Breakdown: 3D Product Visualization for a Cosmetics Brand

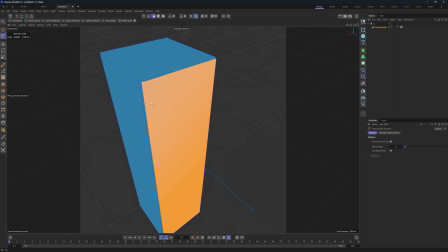You unwrap this as a well, let's actually try to UV unwrap this.
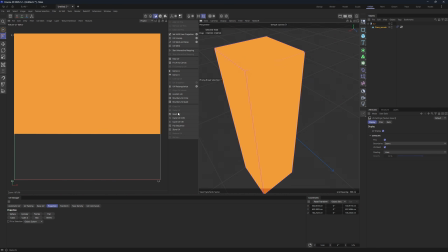So select everything and just reset the UV. And this takes a lot of time because C4D works really poorly with high polygonal objects.
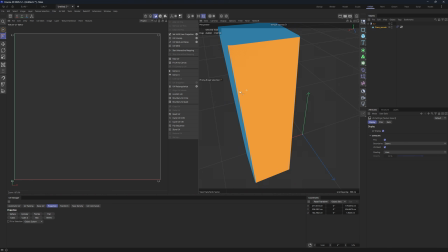I just selected this with an angle selection, and then you can actually
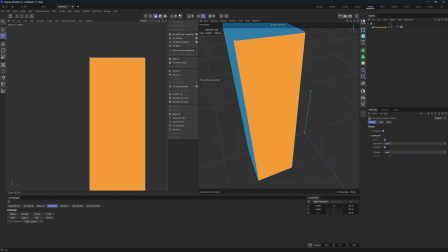box UV unwrap this. Looks pretty fine.
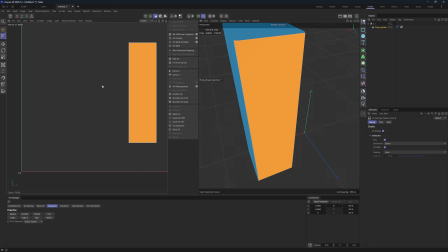And with the tools that we have, I just moved it so it's really bad and it's really slow.
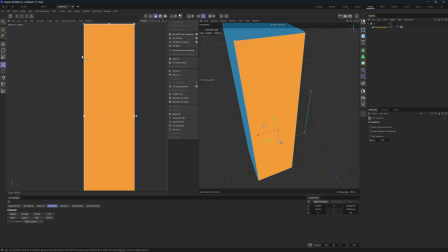You can just move this and place it and make the scale that you want. Probably this is not the best method. You could have subdivided once, then UV unwrapped it, and then subdivided the second time after you have the UV unwrap.
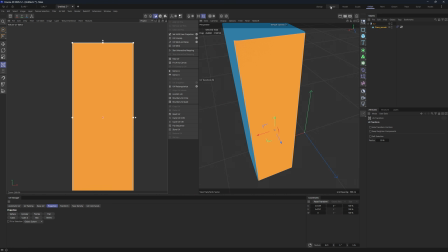But, you know, I'm kind of lazy to do that, so I had a lot of boxes to work with also, so I just did it this way. I had a lot of crashes in the UV space, so this is kind of my problem.
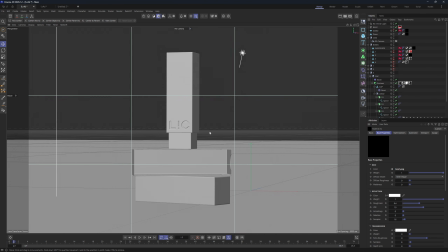But yeah, this is how I made the box. And in the scene, we also have this box.
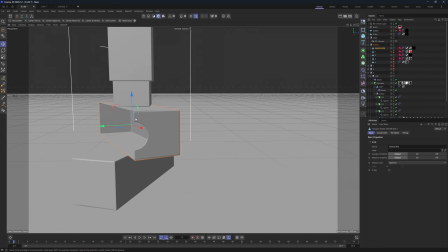It's made the same way. The only difference that it has is I made a bowl with a cylinder over here.
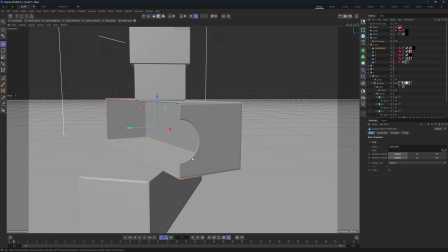And then I remeshed it after the bowl so we could subdivide it nicely.
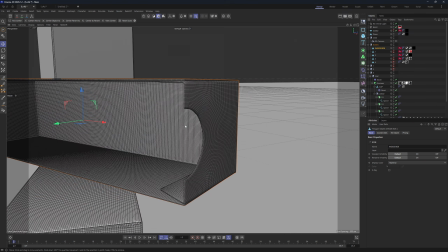And you see the mesh is pretty good. It's not the best one, but it's pretty good. So let's begin talking about the lighting.
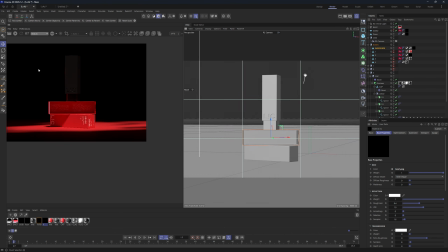And this was the most taking long part of all of this project. So I will turn off everything. And I will begin turning on everything one by one. So the main light that we have is the infinite light.
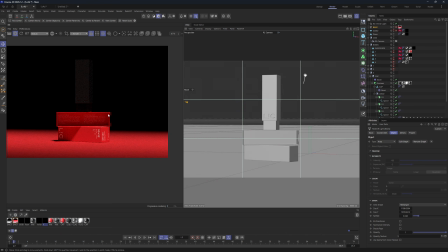This shines from the top. It kind of acts as a sunlight. And we have those really cool sharp shadows.
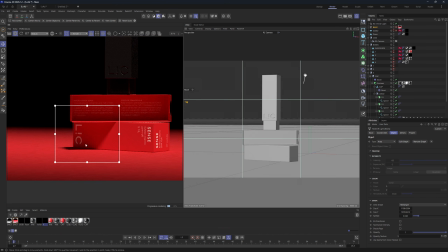I don't usually have those sharp shadows, but since we have a lot of angled objects, kind of like boxes and all of that stuff,
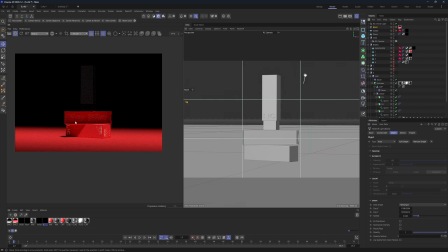I think it's a cool detail to add. Most of you are probably wondering why do we have this black background if we have a sunlight?
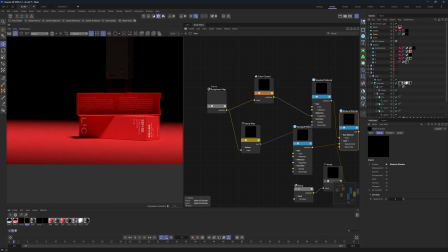Well, that's because on my plane, on my floor, I had a gradient ramp.
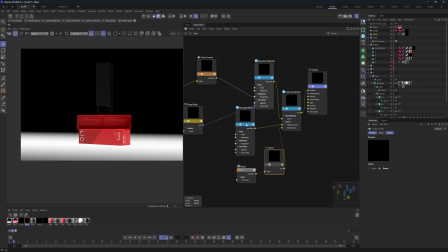So I have a ramp that goes into the mixing of the materials. So one of the materials is completely black. So I have IOR at 1.
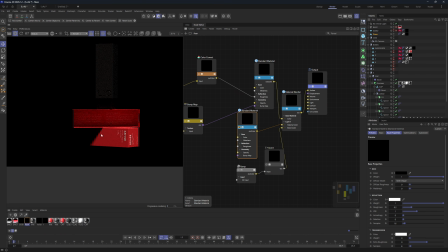So that makes it completely black. If we look at this, we have nothing. This is just the most black material that we could have had. And this ramp mixes it with the red material that I had. So this is the material without any adjustments.
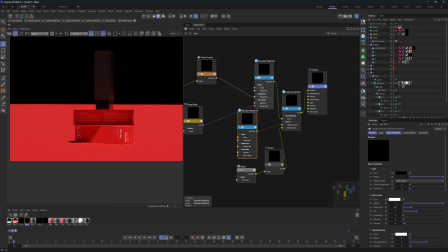This is just the material that is on the floor. And to make this shadow, I just mixed both of them with the ramp.
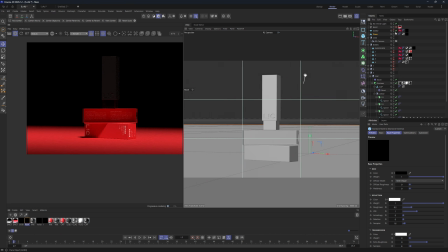And later we have a gobo. So this gobo makes everything dark. This looks really contrasty. I had so let's look at the material.
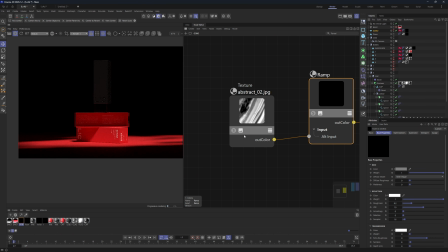I had a pretty cool texture. This is a pretty simple texture. It's the one that I use most of the time. It is just an abstract, I don't know, wave thing. It looks really cool and you can use it in a lot of ways. So this is a way that I used it in.
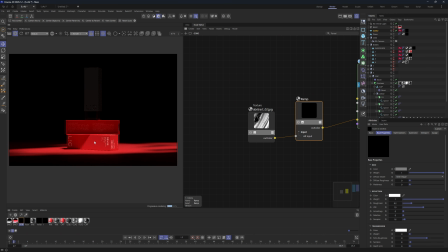It just works really nice with the gradient plane that I had because it cuts even more and makes everything even more contrasty. And I thought that it looks really good already. And I thought that we have, you know, kind of like those objects and it's too dark.
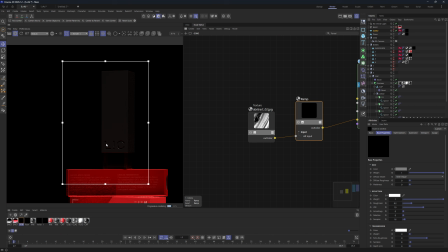And we have a black object and it's not really highlighted.
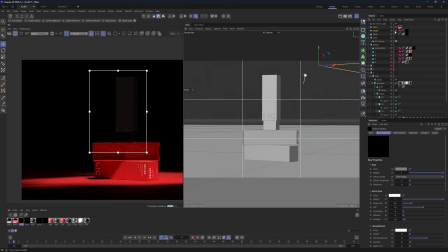And I wanted to make some really precise rim light.
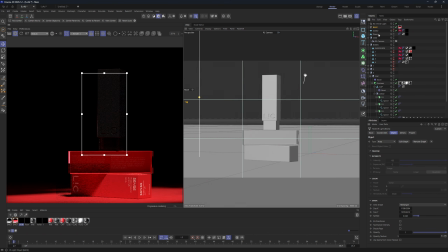So I added the backlight that has a ramp inside. So it has a graph inside and this is what the ramp looks like.
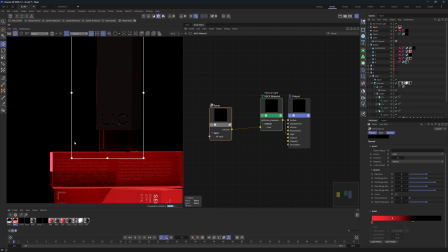So it kind of disappears on the top of the object and it also has a reflection on the box. I thought that it looks really cool on the boxes also. And you see it acts as a gradient even here.